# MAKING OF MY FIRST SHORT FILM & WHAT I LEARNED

I think we had like about 12 hours in total on location that we could actually shoot, and we were actually able to use that entire location for free.
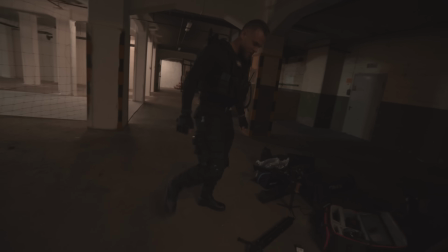[4:13]
So we didn't pay anything to use that location or shoot there or anything like that, which is super dope.
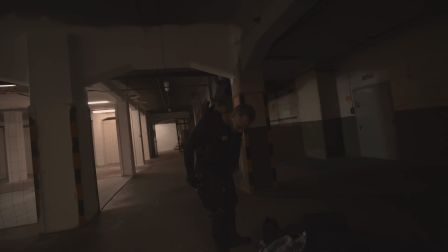[4:18]
So thank you so much to the owner of the property. When it comes to like the budget of short films, there's basically two ways that you can calculate it. One is going to be like with all the gear that I've already paid for. Two is going to be like the actual money that I had to invest to make this short film. And the amount of money that I decided to set like as a fixed budget for this short film was $1,500,
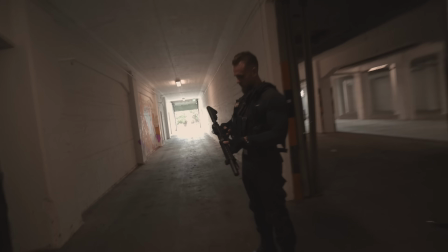[4:40]
and the majority of that money we actually spent on the props and the outfit that Oscar is wearing.
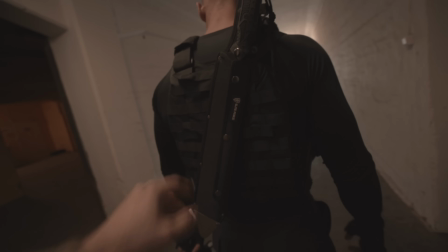[4:47]
So I think that cost somewhere around like $800 or $900 in total, and then the rest of the money we actually spent on food and then on hotels, so we could have like an extra day on location. All right, so this is day 2 of recording of Aftermath, and yesterday was extremely exhausting, and I wasn't really able to record the behind the scenes together with the shots that I wanted to have for the movie because I wanted to prioritize the Aftermath short.
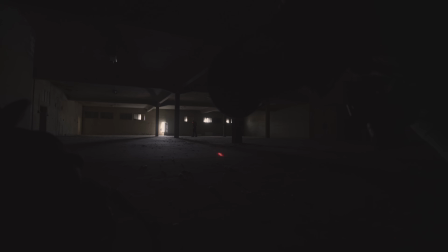[5:15]
All right, guys, it's too dark to shoot in behind the scenes for these shots that we're doing here.
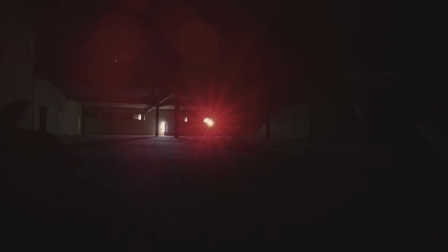[5:21]
So hope you have some understanding for that. But I still think I got some good behind the scenes shots that we can include in this video. Oscar, how do you feel about day 2? I'm feeling very tired.
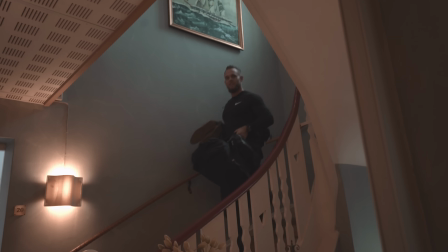[5:36]
Action heroes never sleep, säger de. Here he comes. The store himself. Hello. Coffee time. One of the biggest challenges that we had shooting this was that we didn't have any electricity on the main floor where we were supposed to shoot the majority of the shots. The fun thing is that so far in the entire film, everything that we've shot, we've only used 2 lights,
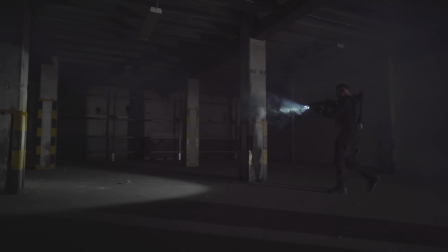[6:06]
and that is the light on the actual gun and then one of the Nanlite Pavel tubes 30C. So that's pretty impressive so far.
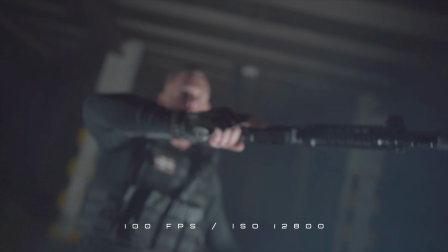[6:15]
Gotta say, the Sony is doing one hell of a job keeping the image looking good, even when you go up to ISO 12800. That's pretty insane. And that is also the reason why most of the shots are shot at 1.4 and 1.8 respectively, because we didn't have the possibility to rig up this huge lights that would give us this perfect lighting setup.
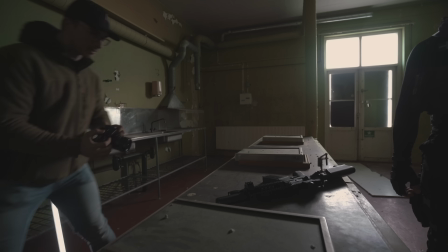[6:40]
We only had the natural lighting and the Nanlite Pavel tubes that we could play around with. Even though I would have loved to be able to shoot everything at ISO 800, that was simply not possible due to many dark places that was on the floor that we were shooting the majority of the stuff. So one of the thoughts that I had with this short film was that I wanted to have the majority of the shots to be cinematic,
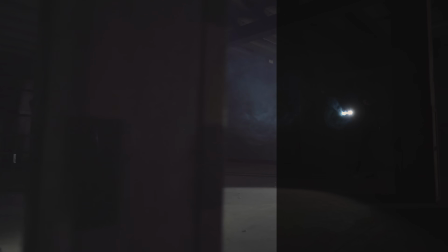[7:02]
feel like they are really well executed and stuff like that, and then I wanted to have a little bit of Peter Lindgren B-roll style incorporated into that footage. And to get that cinematic feeling into the shots, I wanted to shoot majority of them in 25 frames per second.
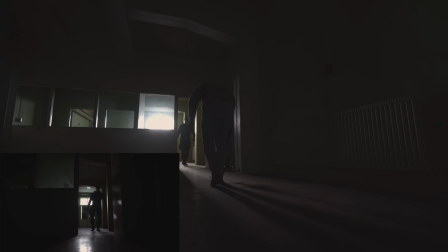[7:20]
I actually used the DJI Ronin S to help me to get that cinematic feeling into the videos. But I didn't use the Ronin for the entirety of the shoot because, for example, when Oscar was running, I wanted to have the intensity and stress feeling of him running, chasing someone.
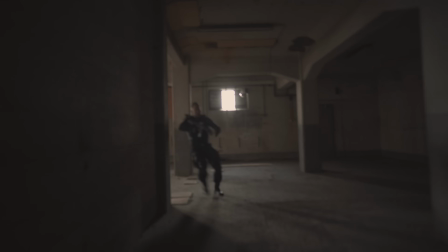[7:37]
So that is where I had the camera handheld instead and try to run back and shake the camera at the same time to give it that stressful feeling. And I actually did add a handheld effect to some of the gimbal shots of Oscar running
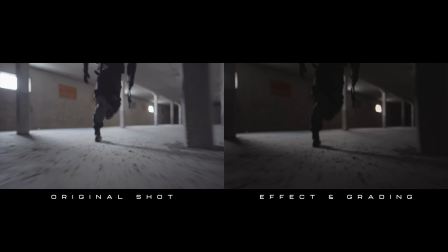[7:52]
as well to give it that more intense feeling instead of just a gimbal following his feet. So there is this one shot that we were super lucky to get, and that is the pigeon flying through the room.
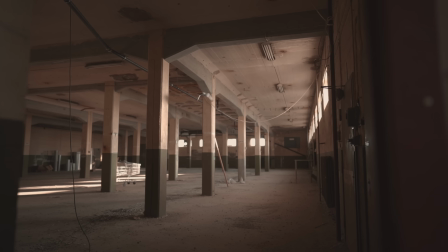[8:04]
It just looks so good.